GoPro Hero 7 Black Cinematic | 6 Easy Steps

If you want regular speed footage you really need to be filming at 24 frames a second to start with because converting 60 frames a second footage back down to 24 frames a second without slowing it down isn't going to give you as much quality as if you were to film it in 24 frames per second to start with so step two is to shoot in linear mode on the gopro there are three fields of view that you could choose from you have linear then you have wide and then you have super view now the problem with super view is the edges are so distorted it
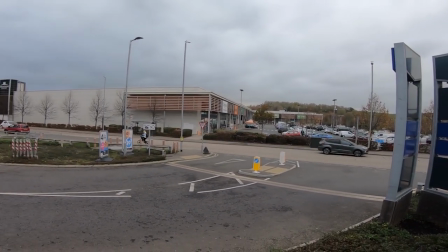(3:54)
gives you that fish eye effect and it just does not work with the cinematic look wide isn't so bad but you still have the slight curves to the edges and it's not ideal for what we want so make sure where you can always shoot in linear so step number three is to make sure that you're capturing smooth footage now as i mentioned earlier hyper smooth in the gopro hero 7 black is amazing and it will give you more than enough stabilization you can even shoot your footage handheld most of the shots you saw in that sequence were indeed filmed completely handheld just like this but there were a couple of shots where i was walking forwards and backwards where i decided to use this grip just to give me that extra bit of stability but the main thing that you want to remember here is you don't want to be moving the angle of the camera mid shot choose your angle and then move your camera in one direction or the other side to side up down but just do not move it around in different directions
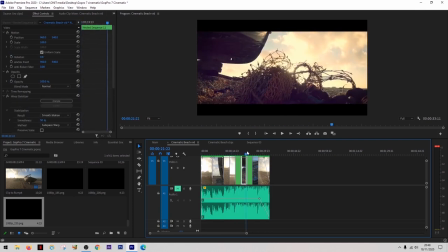(4:45)
so step four is all about the audio now as you can see we've got the entire sequence here laid out on the timeline and if we take
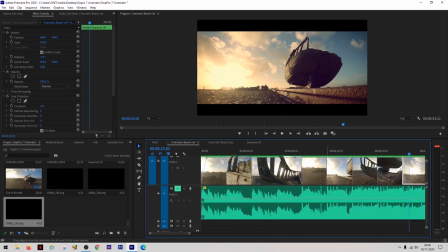(4:53)
a closer look you can see that between each cut of the video it corresponds with a key point in the audio so basically what we're looking to do here is to cut to the video to make sure that it's in time with the beat so if I come back to the beginning of
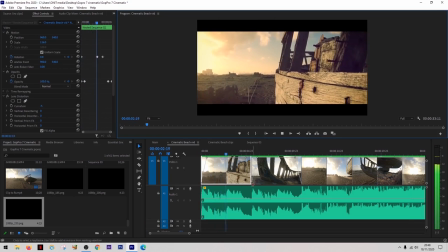(5:07)
the video here and just hit play you're going to see an example of exactly how that works so
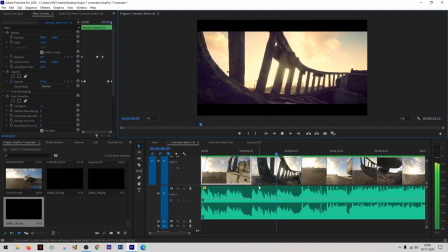(5:14)
that was the first cut and and you can see with the second one is where the actual beat kicks in.
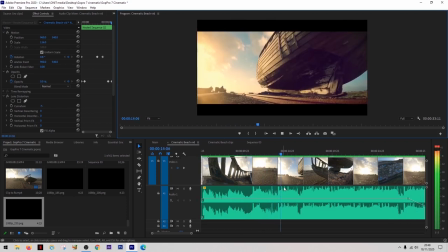(5:19)
And from here I'll just use straight cuts every time that a beat kicks in.
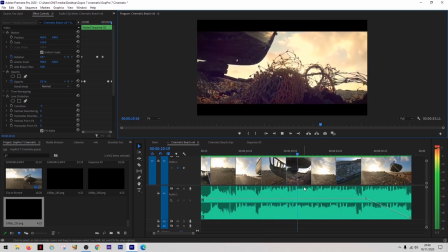(5:25)
Because if the rhythm of the music is out of sync with the rhythm of the video, then it's not going to be as visually pleasing to your viewer.
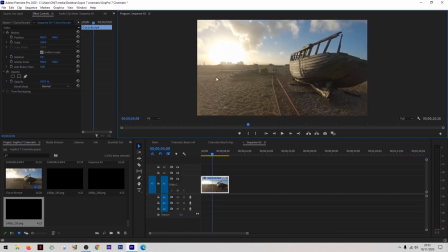(5:32)
So let's move on to step 5, which is the most exciting part of the edit, and that is the colour grading. Now this is the unedited footage straight out of the GoPro, and if you want to have control over your final image and make it look cinematic, then you're going to want to shoot in the flat color profile.
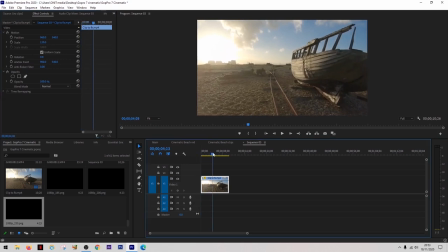(5:48)
Now as for the rest of the camera settings, I'm going to leave all of that in the description so you can see exactly how I had the camera set up. So from here, whichever software you're using, you're going to want to find your color grading window and open that up.
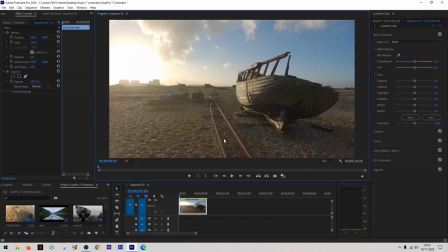(6:01)
Now at this point, you might think it's about to get very complicated where you're going to have to adjust hundreds of different settings to get that look that you want. Well, you're wrong because there's something called a LUT and that makes this process very, very simple indeed. Now obviously you do have control over all of these sliders and you can make slight
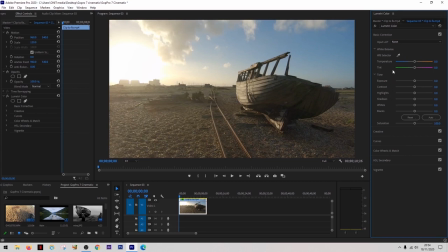(6:18)
adjustments if you wish but for now we're going to skip this stage and we're going to apply the LUT. So basically a LUT is a more professional version of an Instagram filter that's used in video editing software and they work in pretty much any software that you might own.
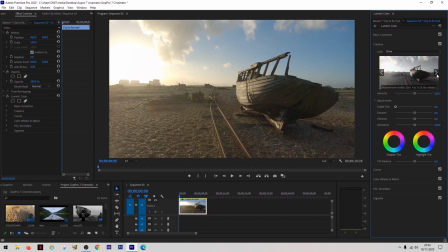(6:33)
Now Premiere Pro actually comes with a range of LUTs built in as you can see here but the problem is even if you manage to find one here that does give you that cinematic look, these LUTs are not built for footage from the GoPro they're built for footage from much larger cameras like DSLRs and full-frame mirrorless cameras.
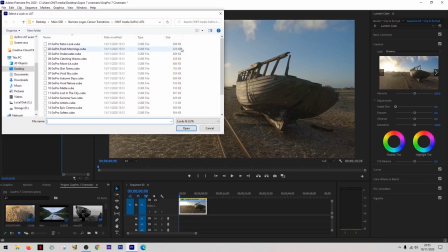(6:50)
But fortunately that is where this specialist GoPro LUT pack comes in. There's 20 LUTs in this pack and each one will give you a different and very professional look to your footage. You're going to be able to get that high quality cinematic look which isn't usually possible on a GoPro.
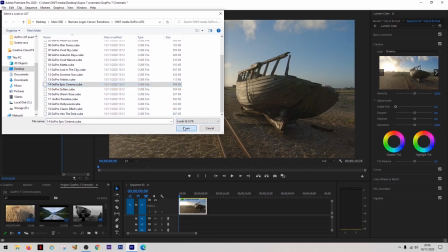(7:05)
So for this particular sequence I'm going to apply the Epic Cinema LUT and just look at the difference that it makes.
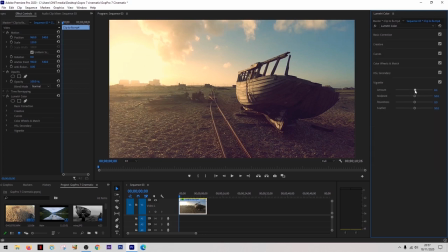(7:11)
And finally to make things a little bit more cinematic I'm going to apply a slight bit of vignette and that is my simple but very effective colour grading done.
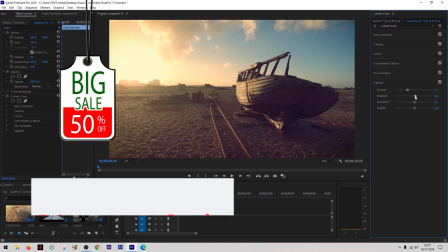(7:20)
Now this GoPro LUT pack is usually $19.99 but for you good people watching my
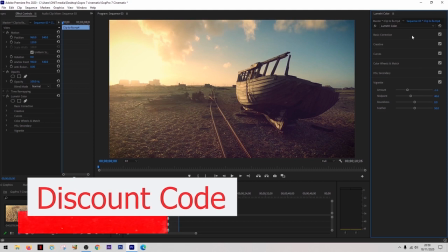(7:26)
video if you check the description below there is a discount code which will give you 50% off.